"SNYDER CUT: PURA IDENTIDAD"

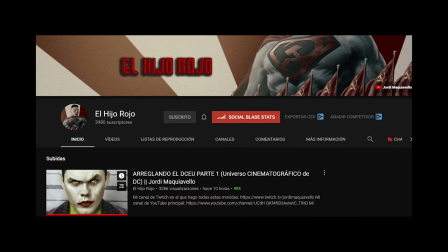0:12 Me ha abierto un canal para hablar de superhéroes, DC y Marvel, link al canal en la descripción y en el comentario fijado, pasaos y eso. Esto no va a ser un análisis acerca del Snyder Cut, ni siquiera una crítica.
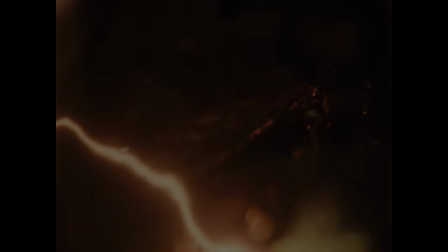0:29 Si buscas a un tipo que alabe todas sus virtudes o a uno que señale todas sus cagadas, este no es tu lugar.
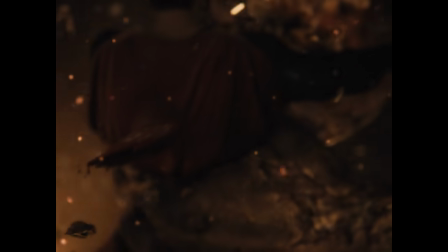0:37 Esto es una reflexión sobre Snyder, sobre la audiencia y sobre mí.
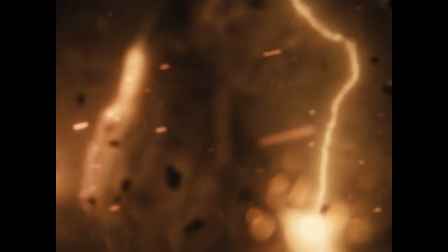0:42 Quizá en unos meses haga un análisis del cine de Snyder o de esta película mismamente, pero hoy no será ese día.
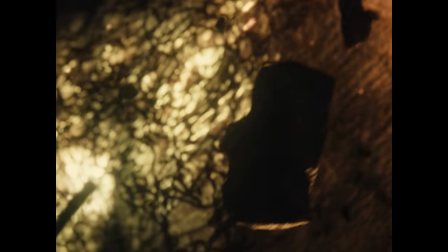0:51 Estoy quemado de toda esta polémica. Quizá cuando esta película no esté en boca de todos, divinizada o demonizada, hablaré de ella.
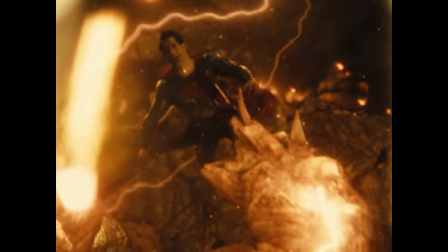1:00 Lo único que quiero aportar es mi perspectiva más sincera. Y eso es lo que haré.
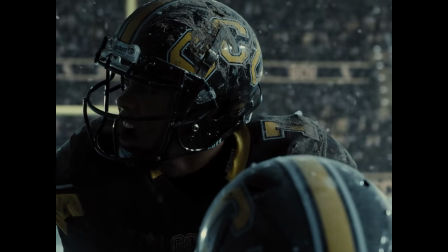1:09 Creo que muchas veces nos dejamos cegar por el elitismo inherente al academicismo artístico.
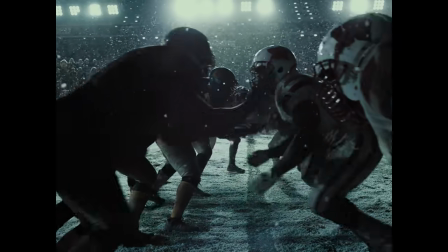1:15 Buscamos la disciplina en el producto, el virtuosismo técnico en el efectismo. Estos meses han hecho que me dé cuenta de cuán equivocado estaba.
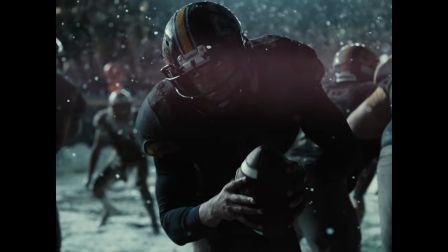1:23 Me han arrojado a una realidad que durante mucho tiempo no estuve dispuesto a enfrentar.
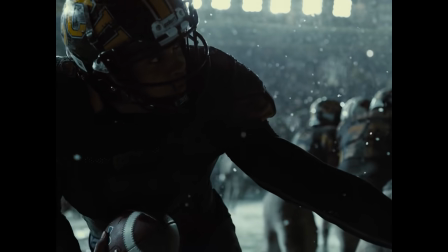1:28 Me han impactado con su honestidad y me han hecho reflexionar acerca del cine, como arte y como producto.
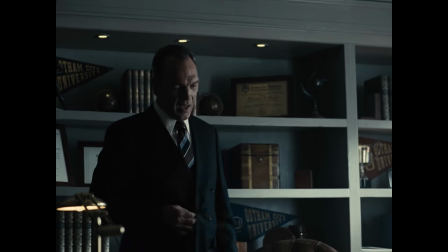1:36 Y a pesar de mis mordaces intentos por despreciar el entretenimiento, he podido llegar a asumir la realidad,
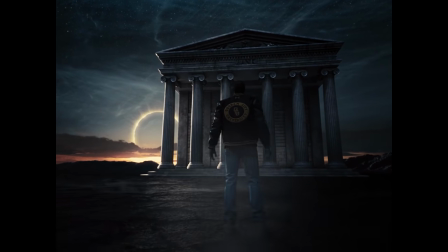1:41 y es que la imparcialidad que antes creía inmutable está sujeta a una percepción del arte
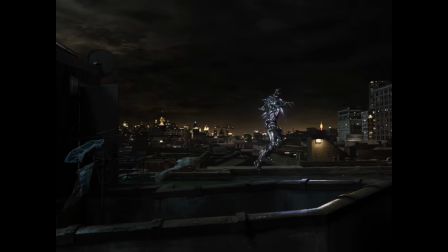1:46 cinematográfico que al menos en mí dibuja un interruptor con una sola función.
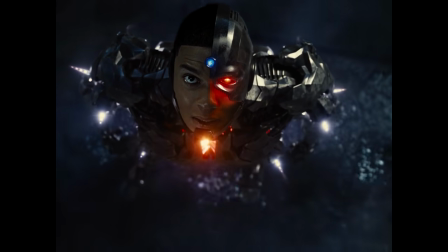1:53 Y eso no es así.
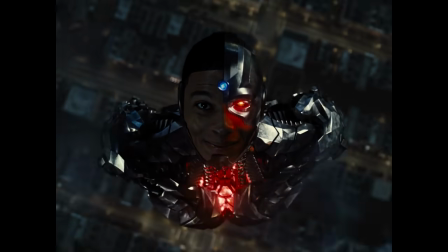1:55 Me lo han demostrado las películas que he examinado en los últimos meses, y sobre todo, me lo ha demostrado Zack Snyder.
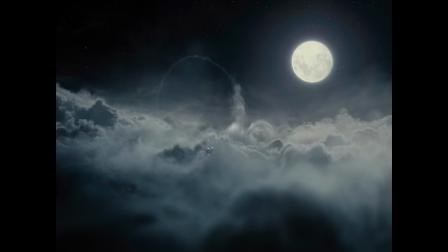2:02 Lo fácil sería destruir esta película, decir que es una mierda y que Snyder sigue siendo un patán,
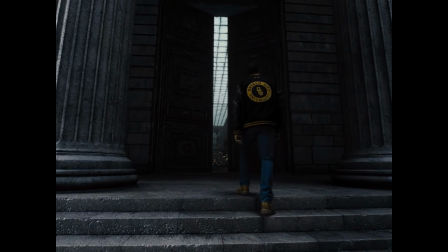2:08 amante de los videoclips y los anuncios de Colonia, pero lo cierto es que, a pesar de todos sus errores,
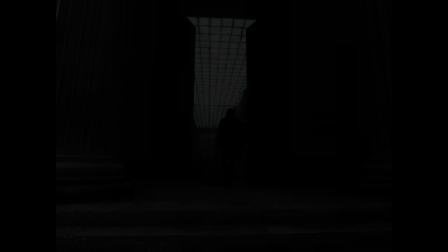2:15 tiene cosas buenas. Y cuando Snyder hace algo bien hay que decirlo,
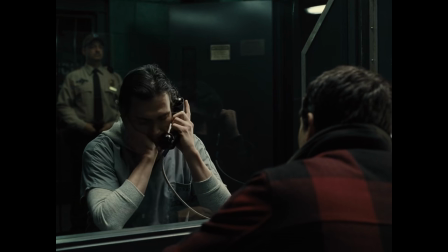2:22 sobre todo contando con que lo que ha hecho ha sido valeroso y un trabajo de perseverancia titánico.
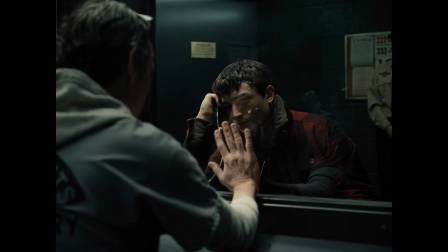2:28 La Liga de la Justicia de Zack Snyder es hija de su contexto.
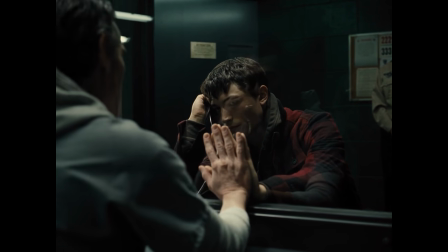2:31 No podemos ignorar que nuestra posición puede venir derivada por sus antecedentes, por la película de Whedon y por el movimiento que apoya a Snyder.
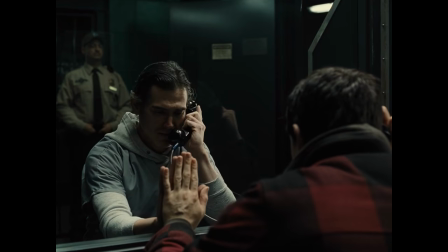2:39 Como película tiene errores graves y aberrantes de ritmo, no por sus casi cuatro horas,
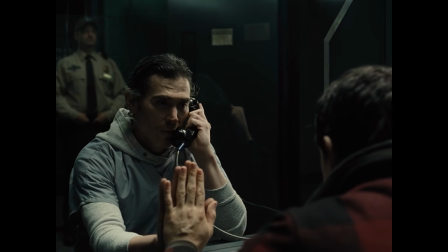2:44 sino por una absurda cantidad de tiempo que Snyder emplea para presentar a Flash y Cyborg, cuyos personajes además de estar faltos de empaque deberían haber tenido su propia película.
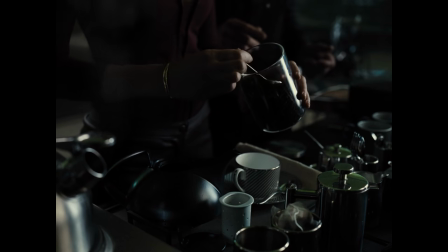2:53 Pero las prisas de Warner por hacer competencia a Marvel fueron tales que al final acabaron por autodestruirse.
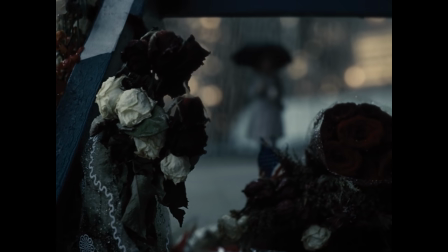2:59 Soy incapaz, de culpa para Snyder. Man of Steel y Batman vs. Superman no son la gran cosa, y toda su filmografía, salvo el amanecer de los muertos,
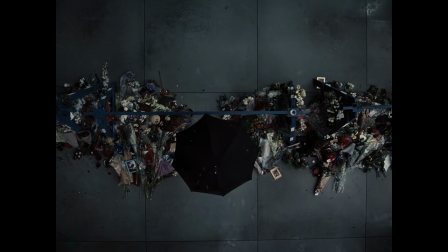3:07 tiene carencias narrativas, tanto por la historia que decide conducir como por sus incapaces técnicas para narrar visualmente.
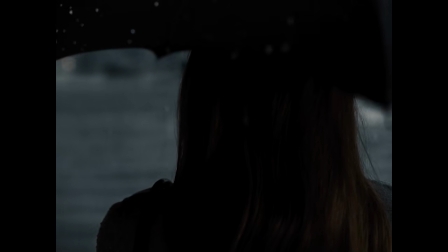3:13 Pero lo cierto es que el Snyder Cut nos muestra que Snyder no ha renegado de este estilo, que no quiere contenido,
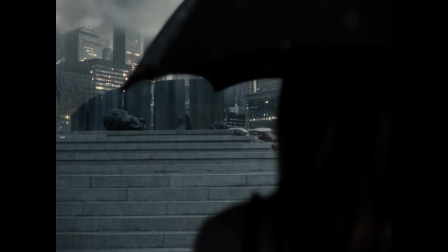3:19 que quiere continente, y eso, a pesar de sus obradas, lo ha convertido en un autor.
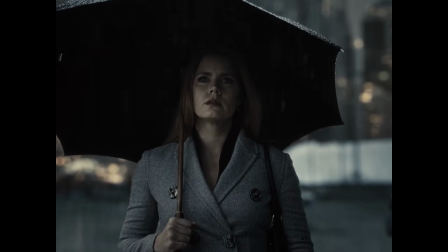3:25 Esta película es la mayor prueba de que Zack Snyder ha asumido quién es, y no va a cambiar.
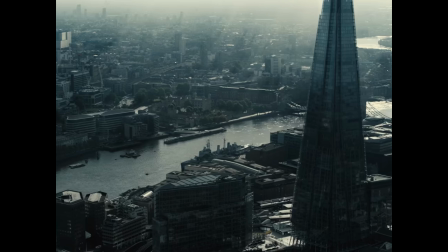3:30 No porque no pueda, no porque sea incapaz, sino porque es su estilo. Le gusta a él y a sus seguidores.
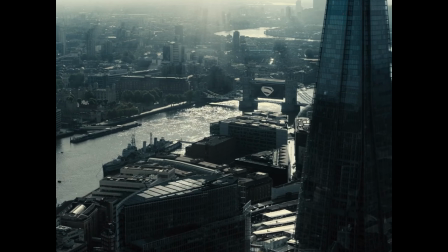3:38 Esta película decide presentarse en cuatro tercios, algo que parecería una extravagancia propia de un desgraciado que quiere ir de outsider y rompedor,
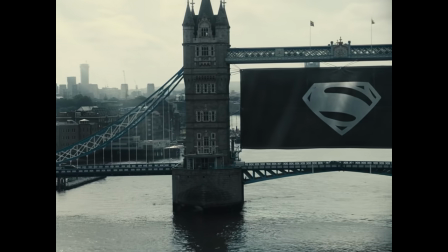3:46 pero que ciertamente funciona.
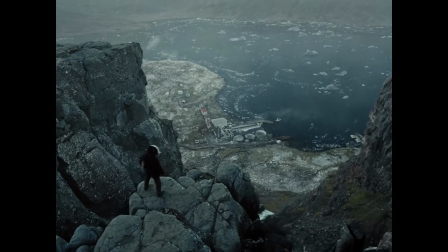3:48 No solo porque crea en que este formato da más información, sino porque se permite componer verticalmente, no una, ni dos, sino tres veces.
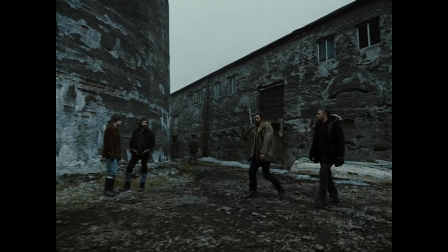3:56 La presentación en Islandia de Aquaman gana con este formato, por cómo acompaña la estética, los movimientos de los planos, las localizaciones.
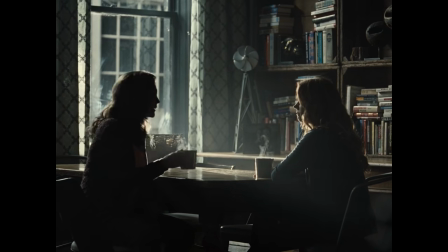4:04 La fotografía casi muerta y desaturada de la película también le da ese toque a muchas escenas, un ambiente depresivo y desdichado tras la muerte de Superman.